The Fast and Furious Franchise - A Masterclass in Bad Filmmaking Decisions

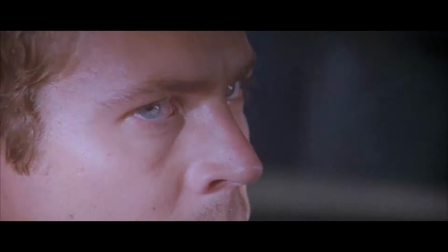[12:22]
The intent is to try and make it dramatic when Brian looks over, but we don't get the effect of this because there isn't a reveal Brian has or something he notices.
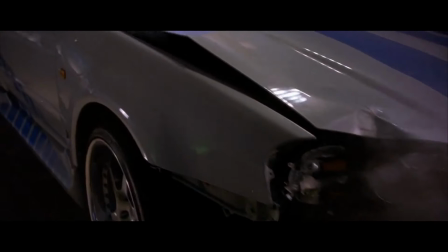[12:31]
We just go to the next scene.
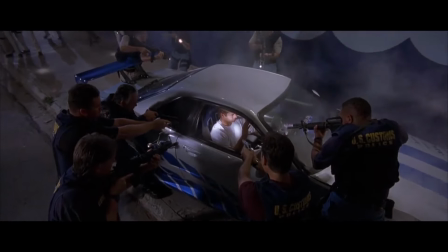[12:32]
It's also jarring because there's 4 shots that are clearly from the same one continuous shot, but the editor wanted to move the speed of the camera up,
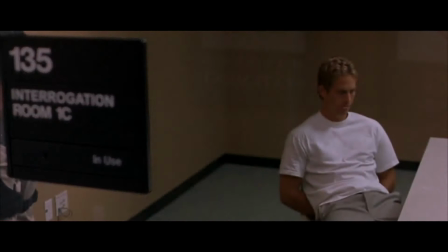[12:41]
so they just cut 4 times to try and mask the slow camera movement rather than allowing the scene to play out.
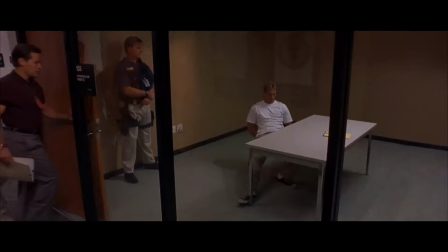[12:47]
Once that's over, we fade into Brian into an interrogation room with the establishment of being so with a sign.
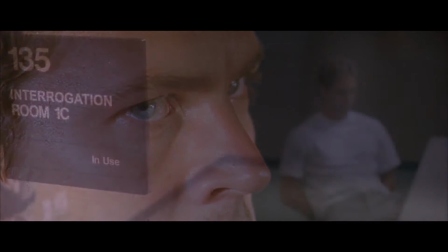[12:53]
Nothing wrong with this besides the use of a fade cut, which really has no need being here.
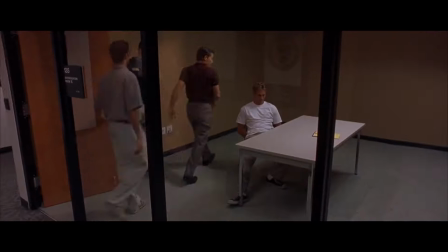[12:57]
Following this, we get a cut with the interrogators entering the room to a horrible looking shot.
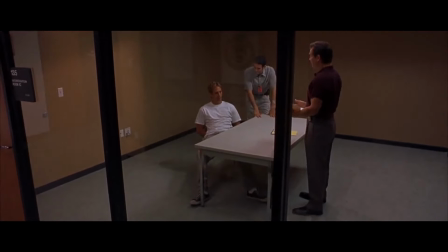[13:03]
This is only framed this way so that this former FBI director, agent guy,
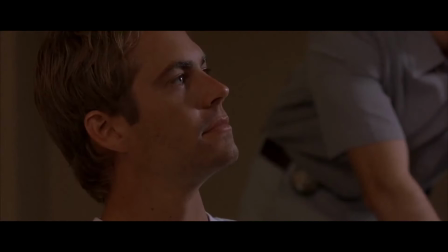[13:07]
recognizes Brian, can walk into frame, and the audience can realize that this man remembers Brian.
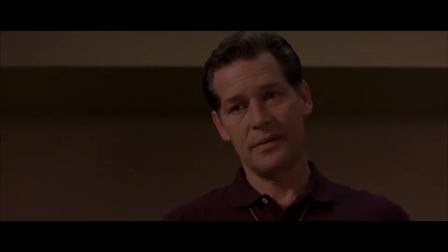[13:12]
And finally, we cut to a Dutch angle extreme blow shot of the FBI agent towering over Brian.
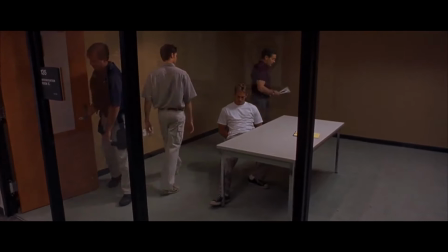[13:19]
Okay, there's a lot to unpack. The J cut into the guys entering the room is done well because they have the audio come before the cut.
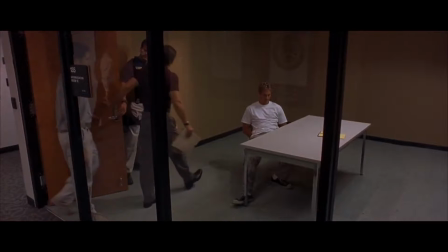[13:32]
But the cut itself is unnecessary because the movement of the camera angle is too minuscule to make it seem like the cut was needed.
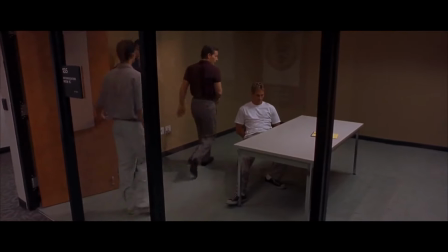[13:39]
If anything, this cut makes it feel like it was a second take of the same shot that was cut together to make it feel like one continuous shot,
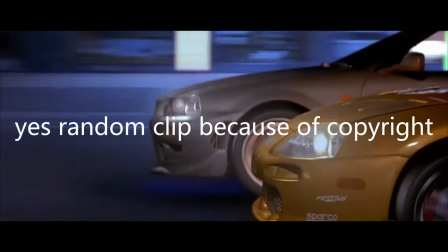[13:47]
but in reality, the movement isn't far enough to feel this way, so it just feels like 2 consecutive shots of the same angle.
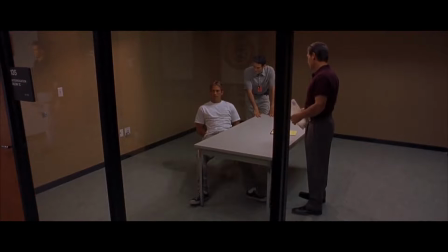[13:54]
Then we have the FBI agent noticing Brian before we cut to a close-up on Brian, and the FBI agent walks in.
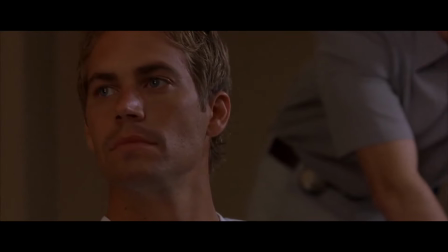[14:00]
The close-up works to see Brian's reaction, but then the ensuing shot is just ugly.
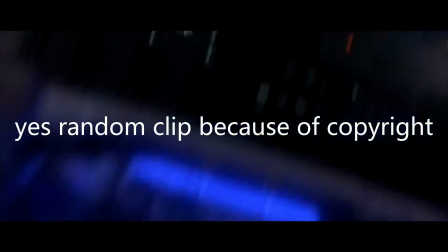[14:05]
It works in the context that Brian has no power in this confrontation because his gig is up and someone notices him,
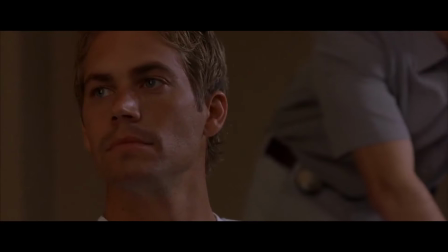[14:11]
so Brian can't fake like he's not Brian O'Connor. But they also decided to combine this with a Dutch angle shot.
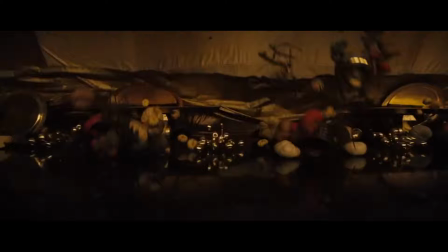[14:18]
A Dutch angle is an offset shot where you're not symmetrical and tilted to give the feeling of something disorienting or uneasy.
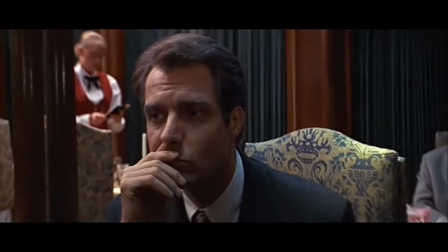[14:24]
It's used really well in scenes like this.
You're worried about me. That's right.
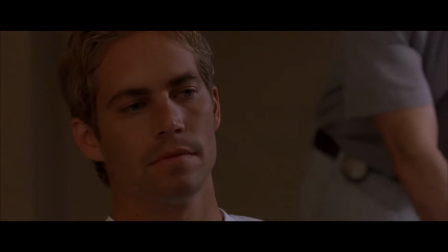[14:30]
Where you're trying to convey this message. This shot in Too Fast, Too Furious doesn't accomplish either of those feelings because it doesn't intend to do this. We aren't disoriented narratively to require this shot,
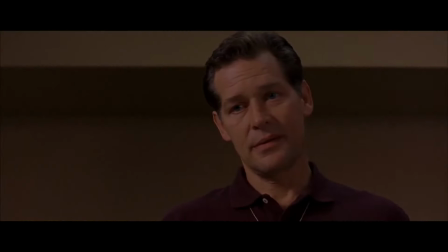[14:42]
and we don't have the feeling of unease because there's no tension built up when the FBI agent walks into frame before Brian notices him,
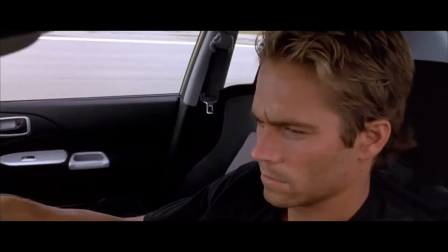[14:49]
making this shot ugly and unnecessary. There are literally dozens more examples from this movie,
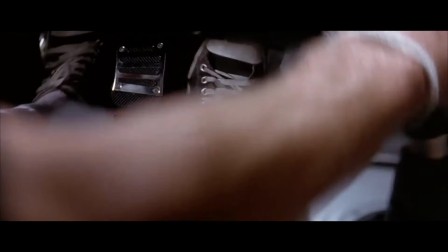[14:55]
but I want to leave us off with my favorite scene in the entire Fast and Furious franchise.
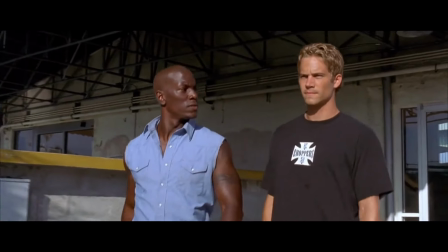[15:00] Let your man go, huh? Drop it, I don't want to talk about it. Drop it, hell.
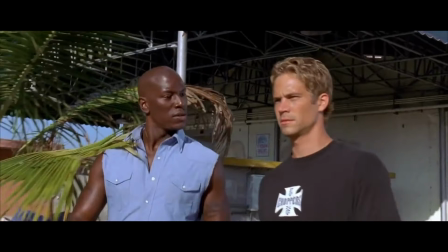[15:05] I want to hear about this, homie. I said forget about it, cuz.
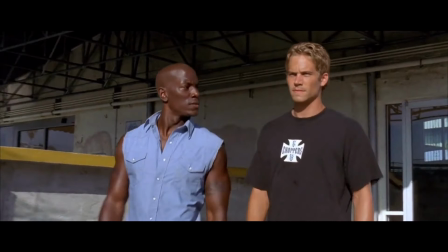[15:17]
This is the take they decided to use.
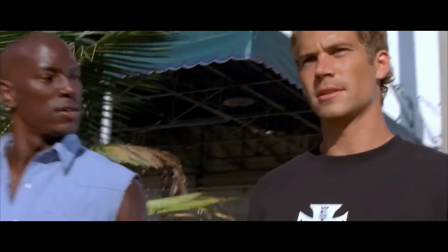[15:20]
Not only is it so unnatural, but we pan into a close-up of Brian saying, I said forget about it, cuz. Okay, actually, one more, really quick.
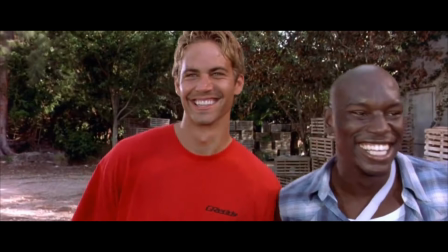[15:39] Pockets ain't empty, cuz.
Truly a spectacular way to end this movie.
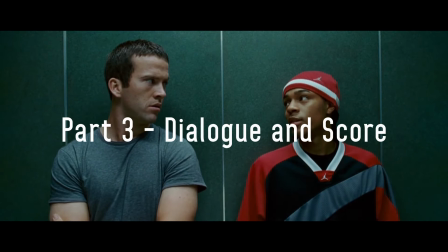[15:47] Can he drive? Can he drive? You know what DK stands for?
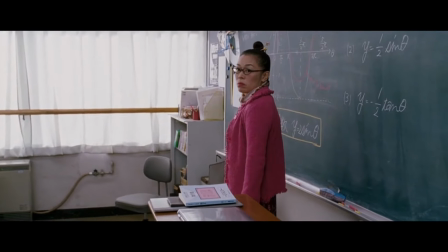[15:56] Donkey Kong.
So I'm talking about the Fast and Furious movies in order of release date, not in chronological order.
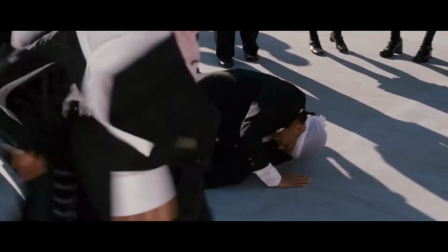[16:01]
So Tokyo Drift is next. I included dialogue and score into this one because I wish I could talk about each of these separately,
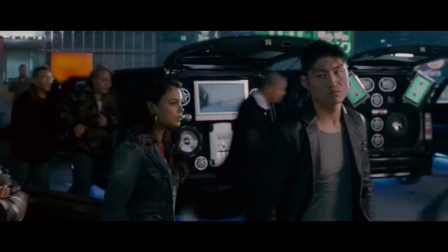[16:09]
but there aren't enough movies to talk about the truly horrible decisions made. So this movie does almost the exact same thing as the previous.
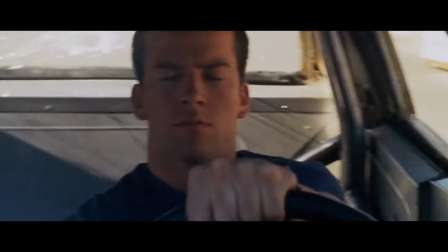[16:16]
It starts with an unnecessary race scene where all the characters except for one are in the movie after the first scene.
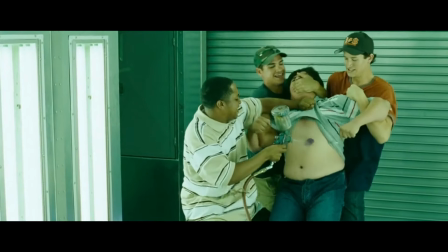[16:22]
This first scene has yet again some of the worst decisions made. We start with a musical montage where we see Sean let this kid bully and abuse this fat kid.
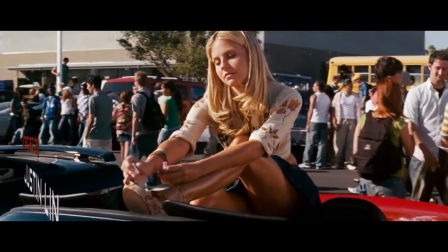[16:31]
And then the first interaction we hear is this.
Nice ride. Does the job.
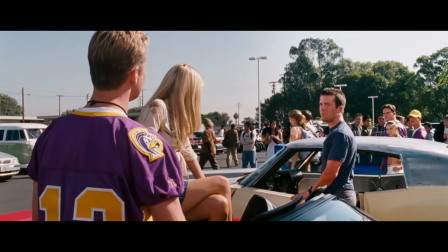[16:38] What job? Delivering pizzas?
Most dialogue is not how normal humans talk, but this starts off on the wrong foot,
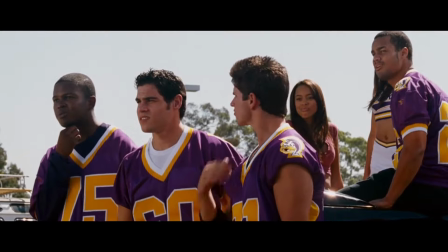[16:46]
skipping over half the sentences a normal conversation would have by getting to the point with every answer.
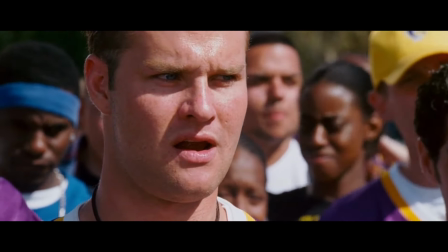[16:51]
I mean, sure, it's passable, but then we get arguably the worst concept in the movie where Chad QB Star,
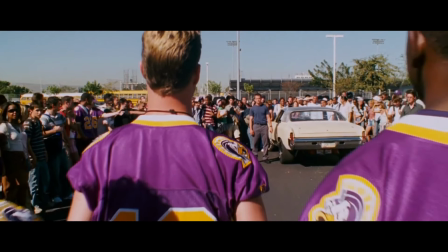[16:58]
that looks 45, has his girlfriend offering herself up as the prize for the race.
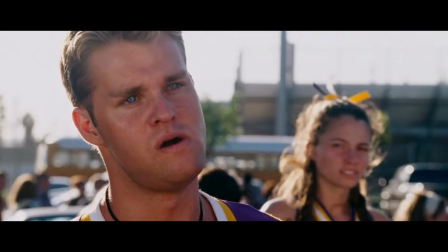[17:04]
Not only is our main character cool with winning her as a prize, but also the relationship with football guy was clearly horrible because she has no problem offering
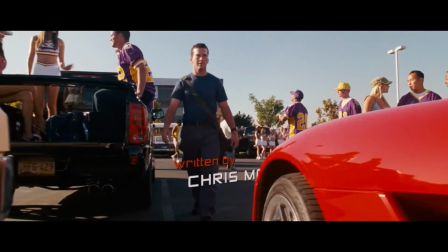[17:13]
herself up as a prize to leave her boyfriend for some hick she just talked to.
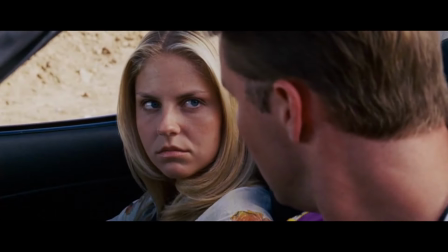[17:18]
Just to top it off, she tells Clay to make it interesting because she wants to play with her boyfriend's emotions.
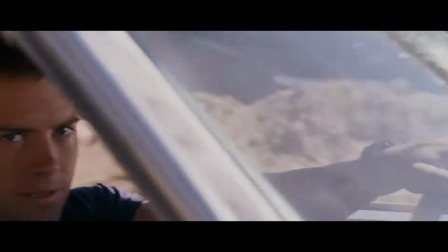[17:24]
Now in the middle of the race, the woman who just put herself up as a prize tells Clay, I thought you loved me.
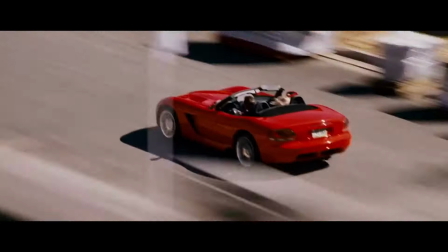[17:31]
this is some top-notch psychological abuse.
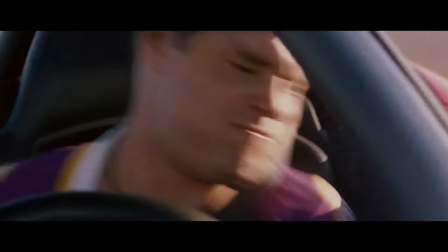[17:35]
And now when she says she has a new date for prom, man-child gets mad and drives his $80,000 car into this piece of shit car.
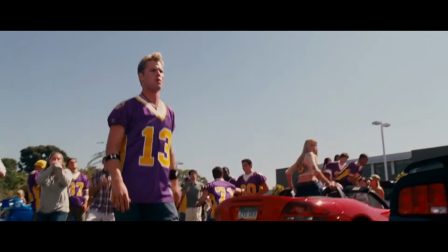[17:43]
This is where I realized all the movies were the exact same.
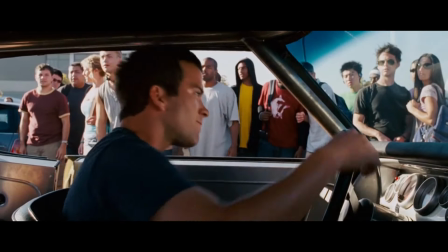[17:46]
There is one man-child fighting another man-child for something petty, and there are women that don't have any relevance besides items.
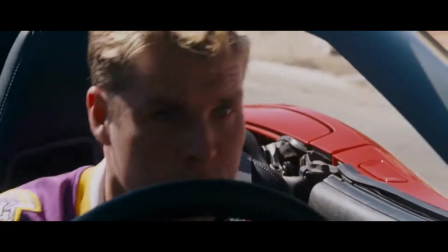[17:55]
Then we get arguably the worst decision made in the movie right here.
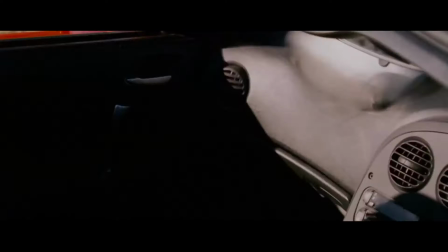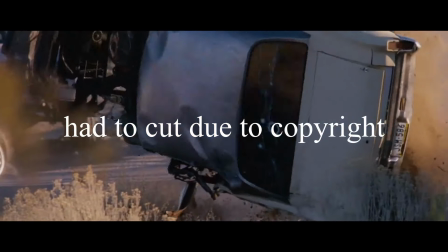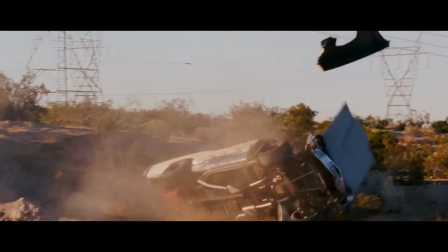[18:09]
Now the action is jarring as it should be,
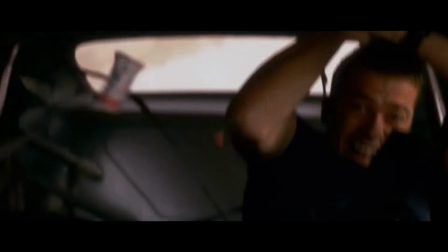[18:12]
but right here we know that Sean and the couple will survive these crashes for one simple reason: the score.
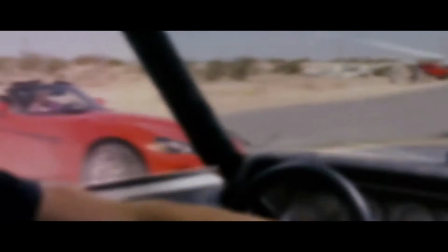[18:19]
The score has been going basically the entire movie,
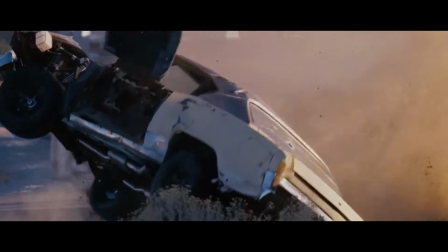[18:23]
and even during this very traumatic crash where Sean flips multiple times and this couple slams into this concrete pipe,
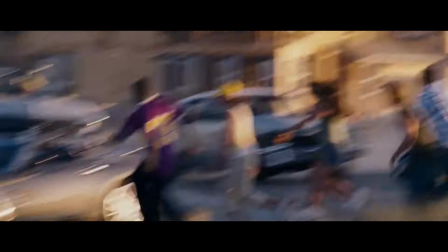[18:30]
I know they will survive because this upbeat rock music that has been going for 3 minutes now is still blasting in the background.
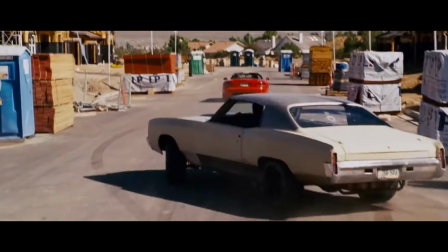[18:37]
Even when we see the point of view character meeting their apparent death, there's no suspense in the scene because the music tells us we don't need to worry about this.
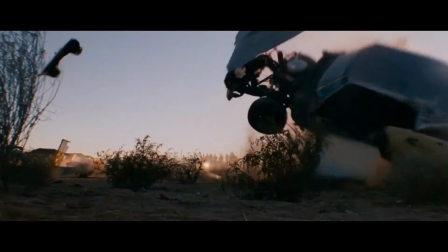[18:45]
The film is communicating non-verbally, we don't need to worry, but because the music says we're having fun with the scene, not worrying about if someone dies from this.
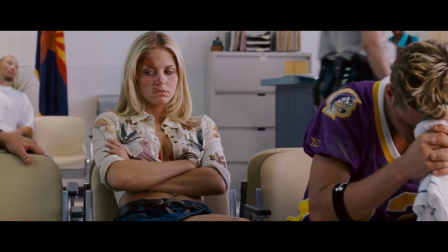[18:54]
And in the end, we were right. All three people leave the scene with few scratches and leave the police station that day.
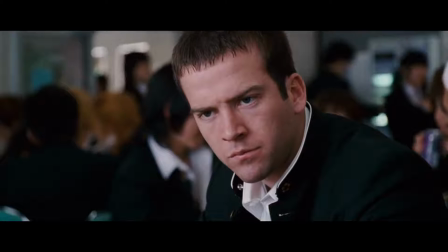[19:01]
Later, when Sean is sent to his father's in Japan, the only black guy shows up and tries to sell Sean a laptop and phone,
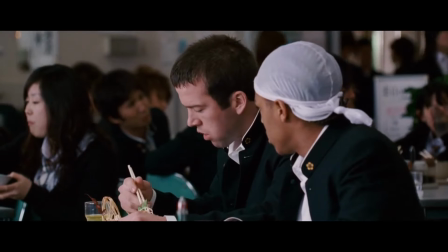[19:08]
and then Twinkie happens to have a steering wheel out where Sean can see it and mention that they're both interested in racing in cars.
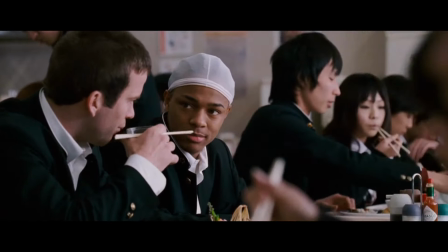[19:15]
This isn't a problem with the dialogue alone,
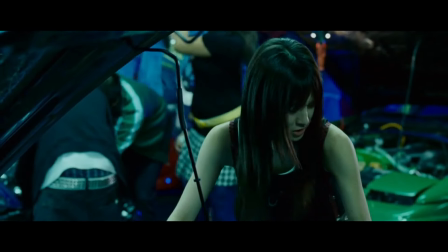[19:18]
it's just incredibly lazy that they couldn't think of another way to write about how their interests in cars overlap, or how Twinkie and Sean became friends.
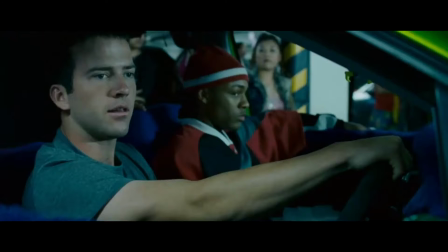[19:26]
Later we get one of the worst lines in the movie.
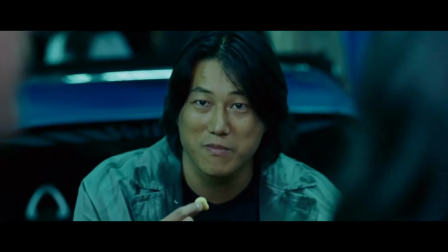[19:32] When you blow your wad, man.
There's so many lines in this movie that are lazy writing.
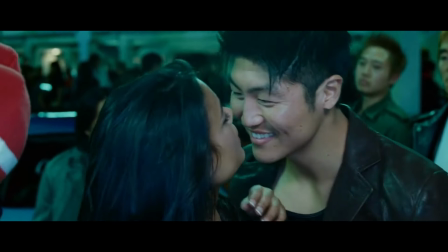[19:39] Damn, man. You know Yakuza, the mafia.
Super convenient in the plot.
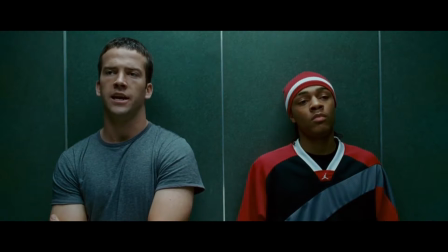[19:45] Can he drive? Can he drive?
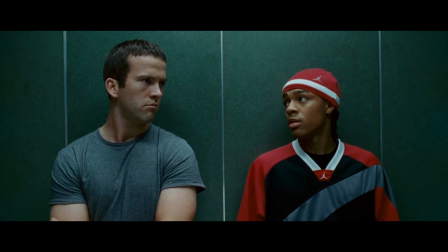[19:51] You know what DK stands for? Donkey Kong? Drift King. Drift. What do you mean, drift?
Or incredibly stupid.
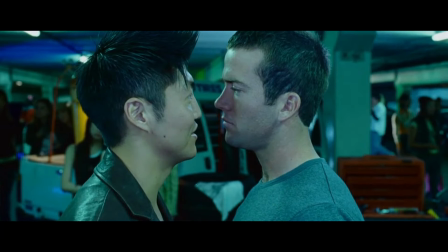[20:04] Easy to sound cocky when you got no pride. Take mine.
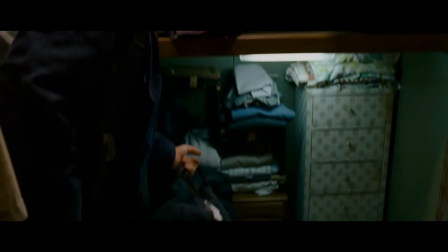[20:10]
Now, the score part of this section is less of something I can explain with examples to show how bad it is,
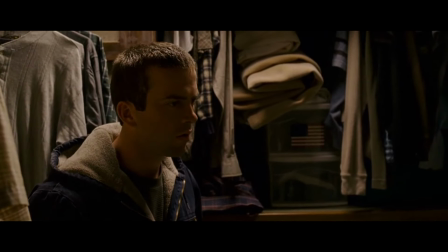[20:15]
so I'll just randomly click to any section of this movie to show what I mean.
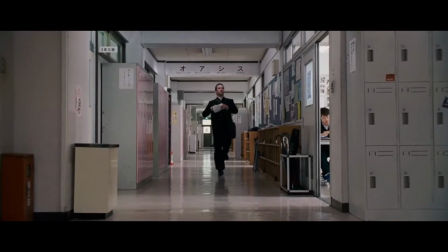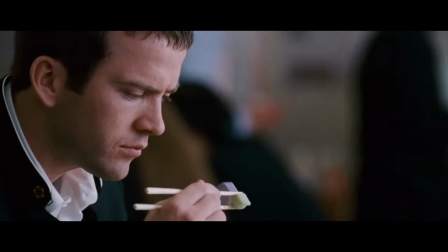[20:31]
There is very rarely a second in this movie that isn't filled with music. The music doesn't enhance a story or have any plot relevance.